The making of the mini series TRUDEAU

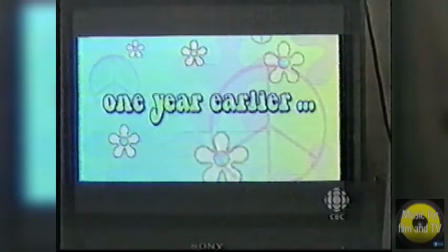When I first started to design split screens for Trudeau, Jerry was looking for something fun in 60s, and he handed me a stack of magazines and told me to look to fashion for inspiration. So I started flipping through the magazines, and I looked through some old clothes at home,
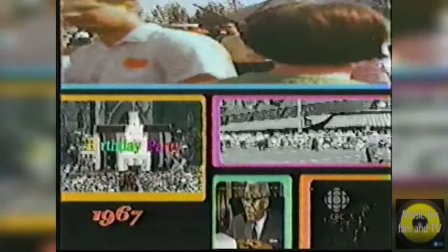and I found this hairband that had very similar graphic features to these,
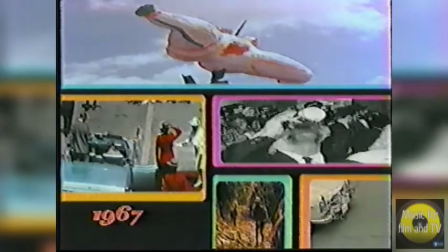similar colors, similar shapes, and so I basically,
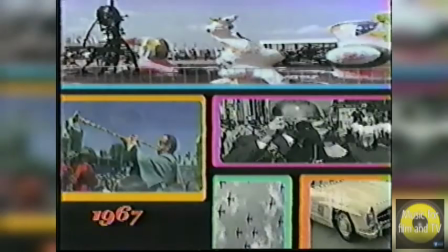using the hairband as inspiration, designed a multi-screen like this, and I showed it to Jerry, and he thought it looked really groovy.
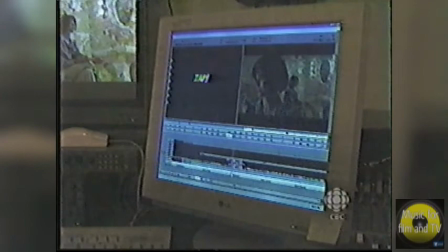General idea was that she's getting high, and you have to make it look sort of psychedelic,
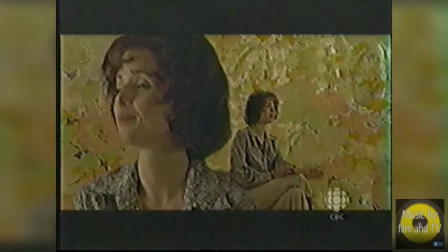I think was the word, but was used, so this particular material was never shot with a mat in mind,
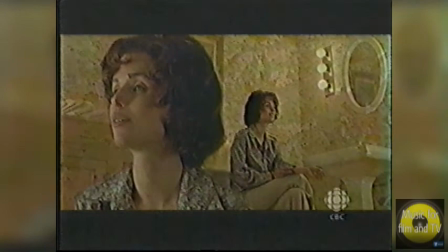meaning it wasn't shot on green screen, it was never meant to be composited with many layers.
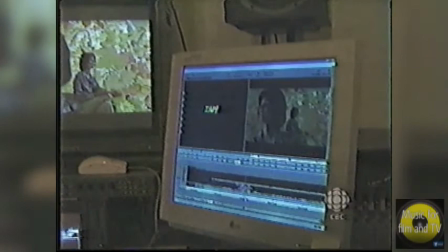So painstakingly, Corey came in and started cutting a mat around her and put a nice soft edge on it, so we were actually able to separate three layers of video.
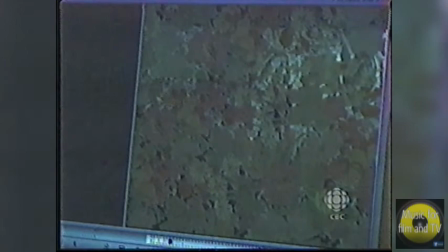It was basically her sitting in the bathroom. There's another layer of the wallpaper,
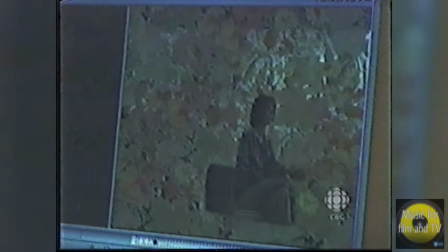which Carrie sort of embellished a bit to give it a psychedelic feel. And then we cut the mat of her sitting on the toilet, which is a sort of another angle of this,
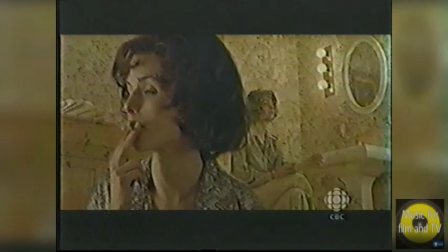which has been flipped. And then when you put them all together,
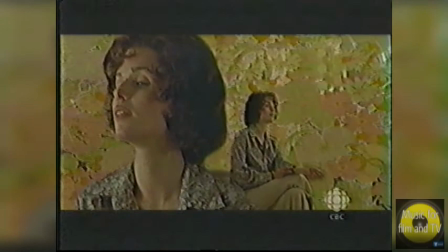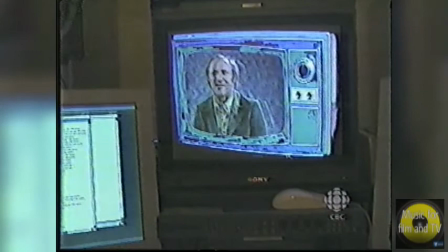this particular TV effect we have here, Trudeau's talking about his rocky marriage and about how it's affecting his political career.
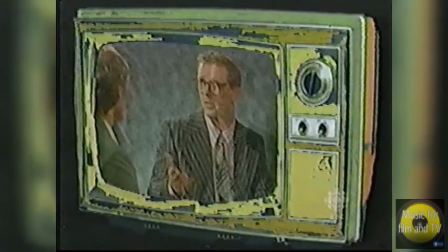Just trying to make it look like old TV, and we realized that we could move the lines around to make it look like the picture separating, and I just thought it'd be a good idea is that, you know, just to have it drift and then give the effect as if we're trying to, you know, someone working with rabbit ears to bring the picture back in. And worked out great, and the fact that the country's drifting as we're drifting the picture is excellent.
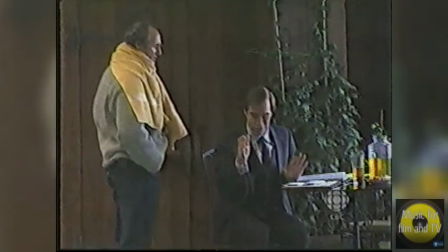It's a perfect time for it.
Us, we're supposed to keep out our number, work through him.
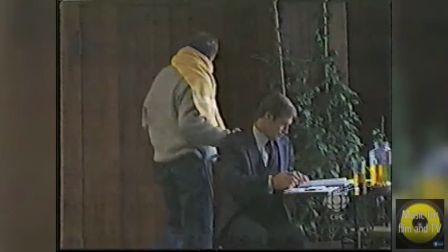That's the law.
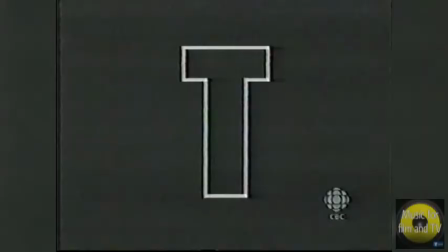Well, that's what we can get in my hand.
There's a man in my son. It's no risk for a public broadcaster to essentially do the story of one of its most, I think, influential, formidable, and interesting, you know, political figures. That's what we ought to do. Aside from the pressures of not enough time or money, as usual in any movie, it was an astonishingly easy shoot because the cast was just so locked up in this sort of magical sense of we're doing something extraordinary here on a personal and on a bigger level. Projects like this, you realize you're doomed right from the beginning. You're not going to please everybody. You can't. So in a way, you just have to let go and say, well,
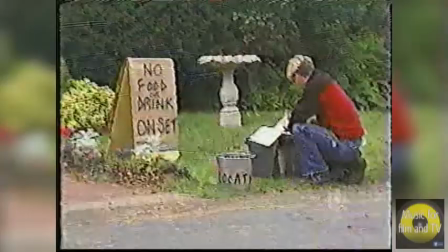since there's no hope of making everybody happy, you might as well just do the best film you can and let the chips fall where they may. So it's a fascinating process to get into that. And once we started to ride that thing, boy oh boy, it just took off on us.
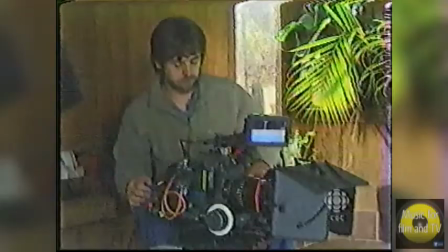And I think we had a really good time, and everybody who came to the project seemed to come to it with the same
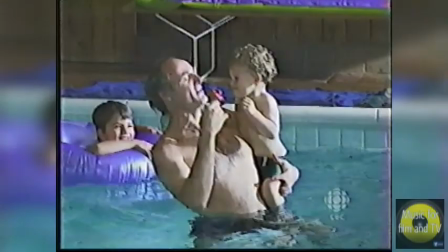sense of, oh my goodness, we better get this one right, or we better do our best work on this one, because there's no excuse for not doing your best on this particular project. But I was certainly willing to go along on this adventure with Wayne and the CBC and all the other people, Jerry and Colin, who came on later, as much so that I could learn a little bit about the story too. And I guess I'm a little bit more sympathetic now towards Trudeau and his legacy than I was at the time when we started this.